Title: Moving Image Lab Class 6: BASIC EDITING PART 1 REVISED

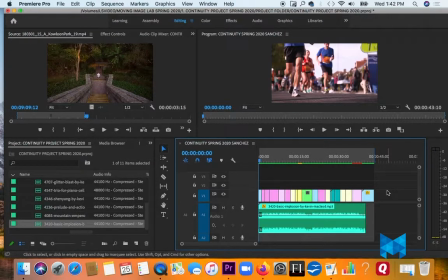[4:08]
And this is just real fast, pretending we're making some kind of little sequence for, who knows, like a gym or something, all right? And it's going to be cut to the music.
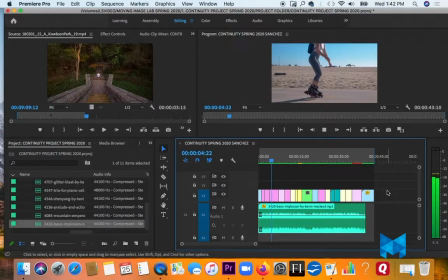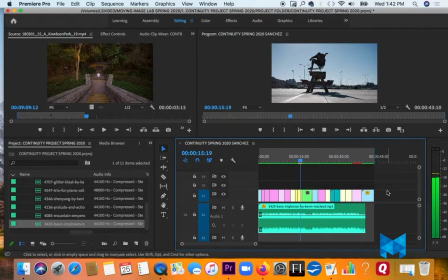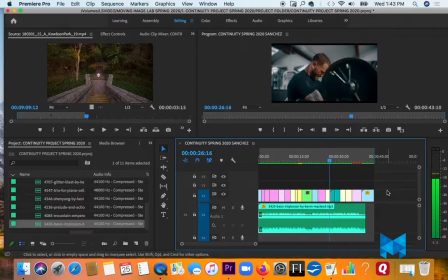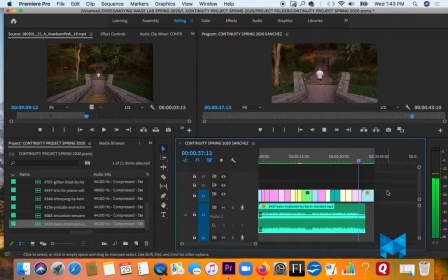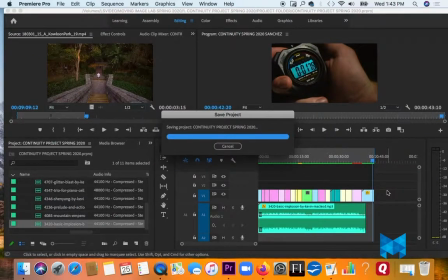[5:05]
Okay, it's not a like a complicated story, but it's a story of this is it's great to work out, right?
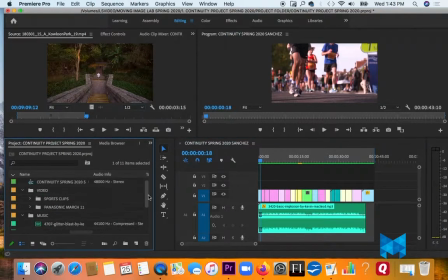[5:15]
That's really kind of the message. Okay, so I didn't just let these clips, lay as they would in the order I brought them in. Notice I have my clips are different colors.
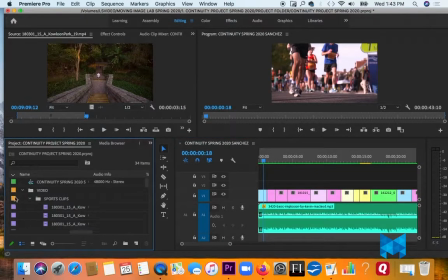[5:33]
When I look back in my sports clips here, I ordered them by color. So all the skateboarding ones were together, all the basketball ones, all the boxing gym. I think rose is the water, beach stuff.
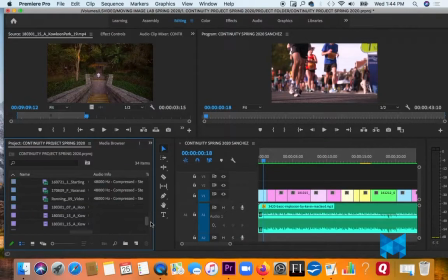[5:52]
Um, Running, there's a couple of just random ones that didn't go with anything. And the purple ones are from somewhere in Thailand. So they're all kind of in the same area. But anyway, so in order to somewhat group things together,
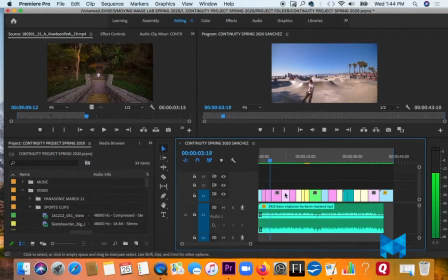[6:11]
you can tell that I have all the couple of pink things together, all the beach stuff.
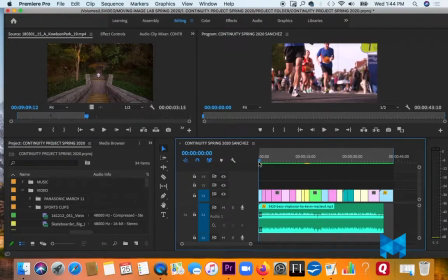[6:17]
But it's much more than just that. So when you're choosing your opening clip, you want something that's a little bit dramatic. And I chose this clip because I'm going to mute the music here for myself.
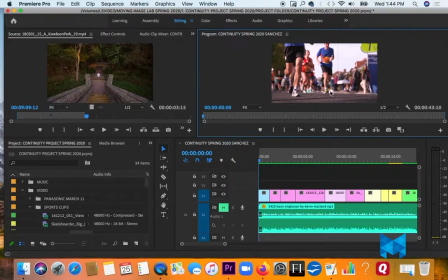[6:33]
We're running this direction into the frame, for lack of a better word. We're going from left to right into towards the median and then in towards the viewer.
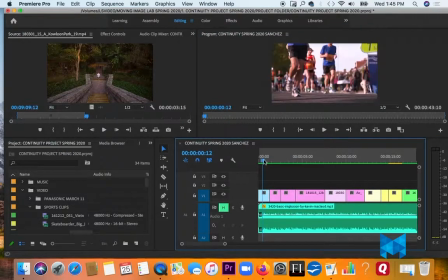[6:50]
There's a lot of kind of back and forth. We got the runner going to the right.
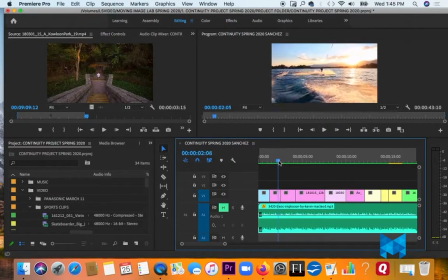[6:55]
We got the wakeboarder going to the right, but then we got the skateboarder going to the left. It just mixes it up, makes it interesting. We got the slow-mo rollerbladers going to the right, and then we got the Tai Chi lady going to the left.
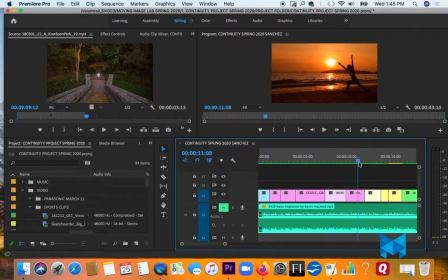[7:10]
We got the yoga girl, it's stationary, and then we got a little camera movement and a little bit of action with the boxers to the left. So you see what I'm doing? I'm mixing it up so they're not too much the same.
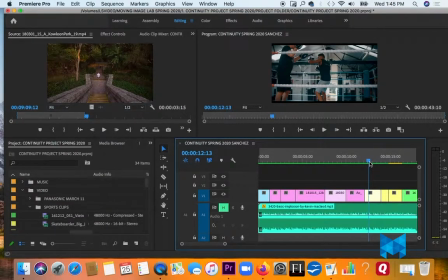[7:26]
That's one of the principles that I try and follow when I'm doing B-roll or just any editing is, unless two shots go together, I put my basketball shots here.
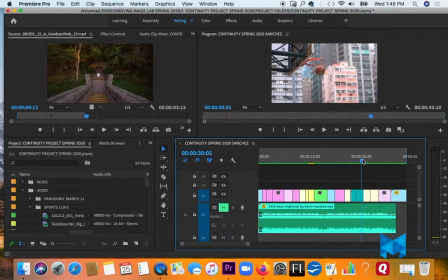[7:39]
Here's the layup, and then the ball going into the basket, which, the money shot, you've got to have that, all right?
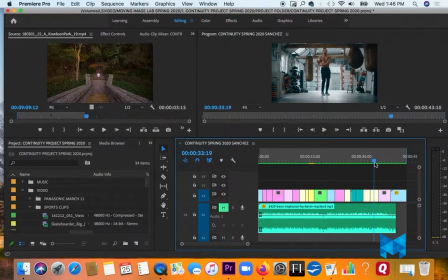[7:48]
We got the guy rowing. We got the guy. This is just a neat shot. Talk about symmetry. It's well lit. And as I'm getting towards the end of my sequence here,
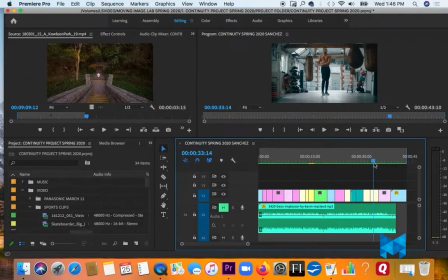[8:04]
I'm sort of thinking of ways that will give the viewer a mental kind of heads up that this is almost the end.